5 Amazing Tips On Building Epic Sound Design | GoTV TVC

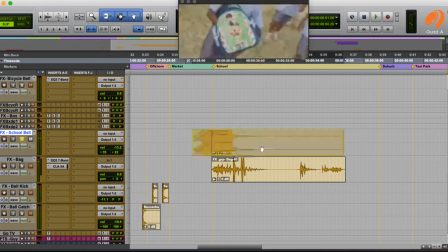[29:04]
if I was to put it late this you would have it like that but remember the kids are already outside school
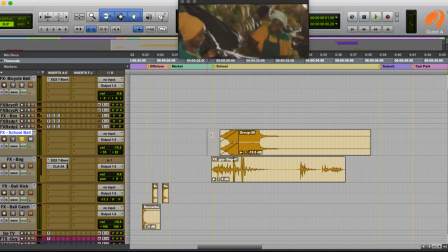[29:15]
so we want to portray that the the the bell was rung this the kids went out of class so we bring it earlier and it also helps to glue the two scenes together the market and the school and
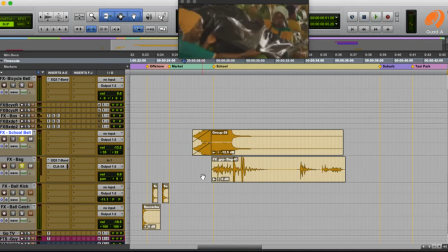[29:37]
then of course in the same scene of the school we have the the boy hit the bug repeat
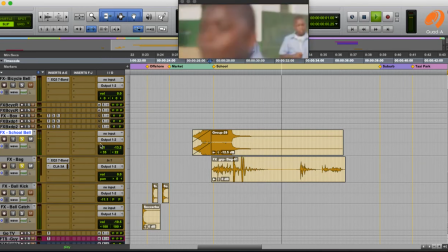that that
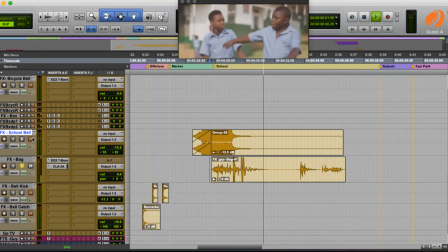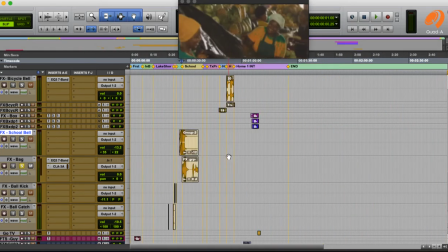[30:04]
is our bug just like the school scene we do the same thing with the taxi then
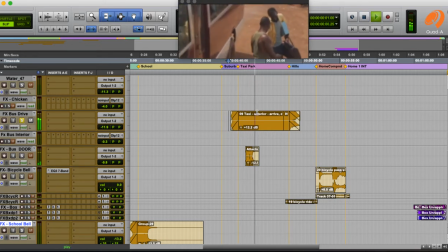fed it out into the next scene this this this is a technique that you can use to help
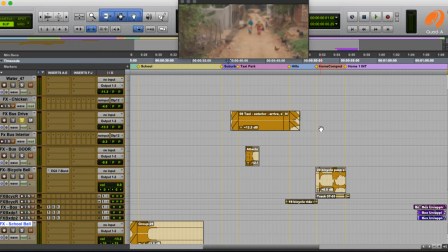[30:28]
glue the scenes together so that you don't have abrupt cuts that can create um an artificial kind of uh feel to the whole commercial so you want things to start earlier and end earlier and
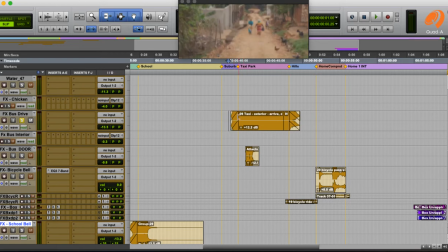[30:45]
end later into the scenes to glue the scenes together if there's an element that you can use that you can use to glue the scenes together then you can use that so we have a van as the element that can glue the two scenes
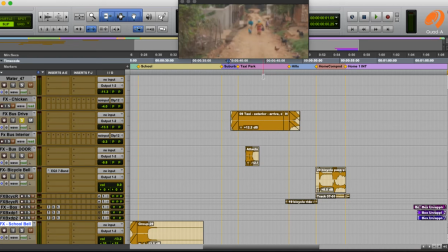[31:01]
from the suburb into the taxi park and then off to the hills adding the element of the door opening
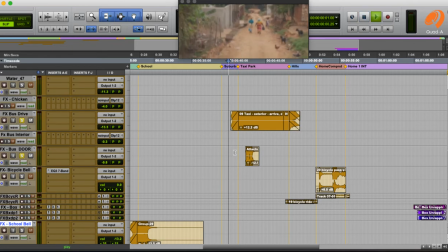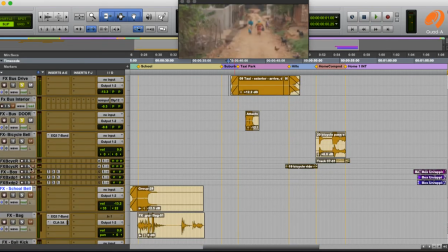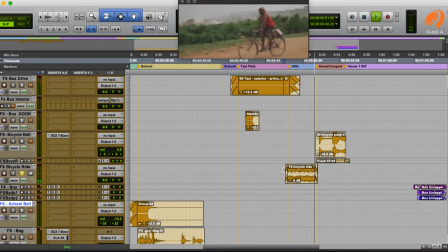[31:35]
the bicycle is the effect for this hill scene and
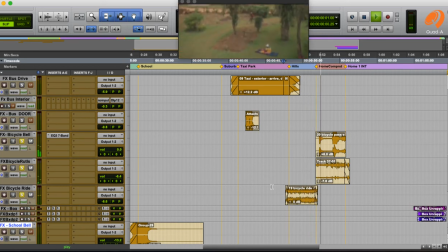[31:43]
then ride right through to the next scene
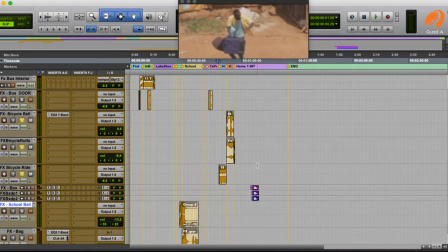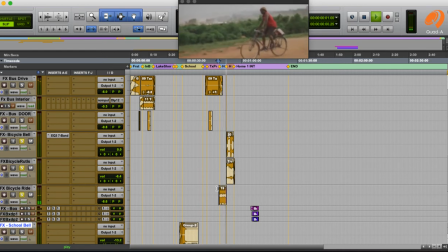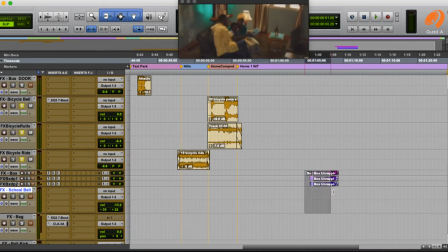[32:04]
and then of course here we have the effect of gift that
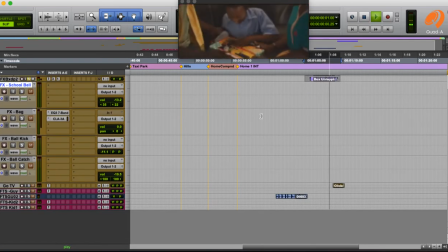[32:19]
was requested for by the director also and then we have the go TV a
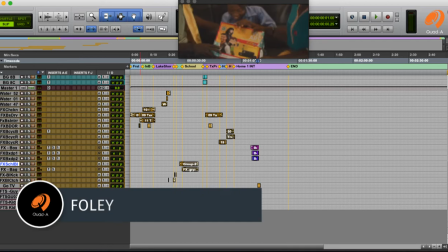[32:30]
little addition was the feet so
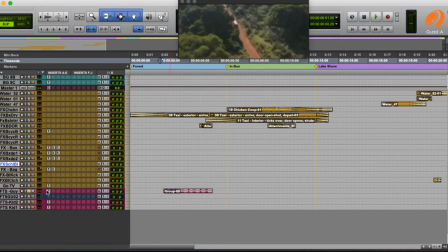[32:37]
we have him run to the bus we
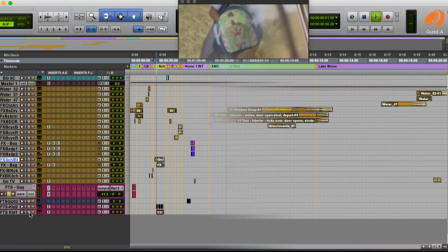[32:46]
have the kids so
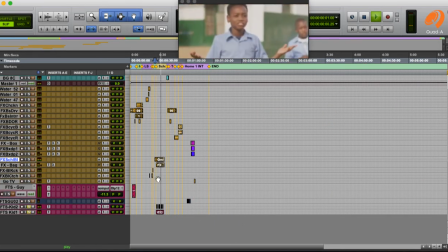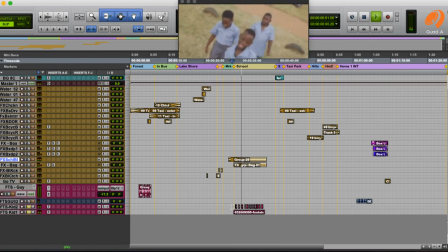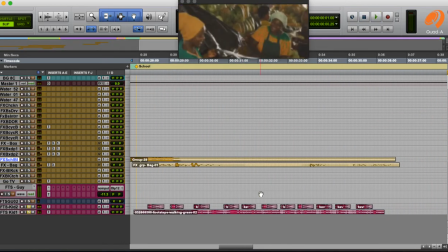[33:03]
there are two kids that whose shoes were highlighted the first is the one that slaps the bug then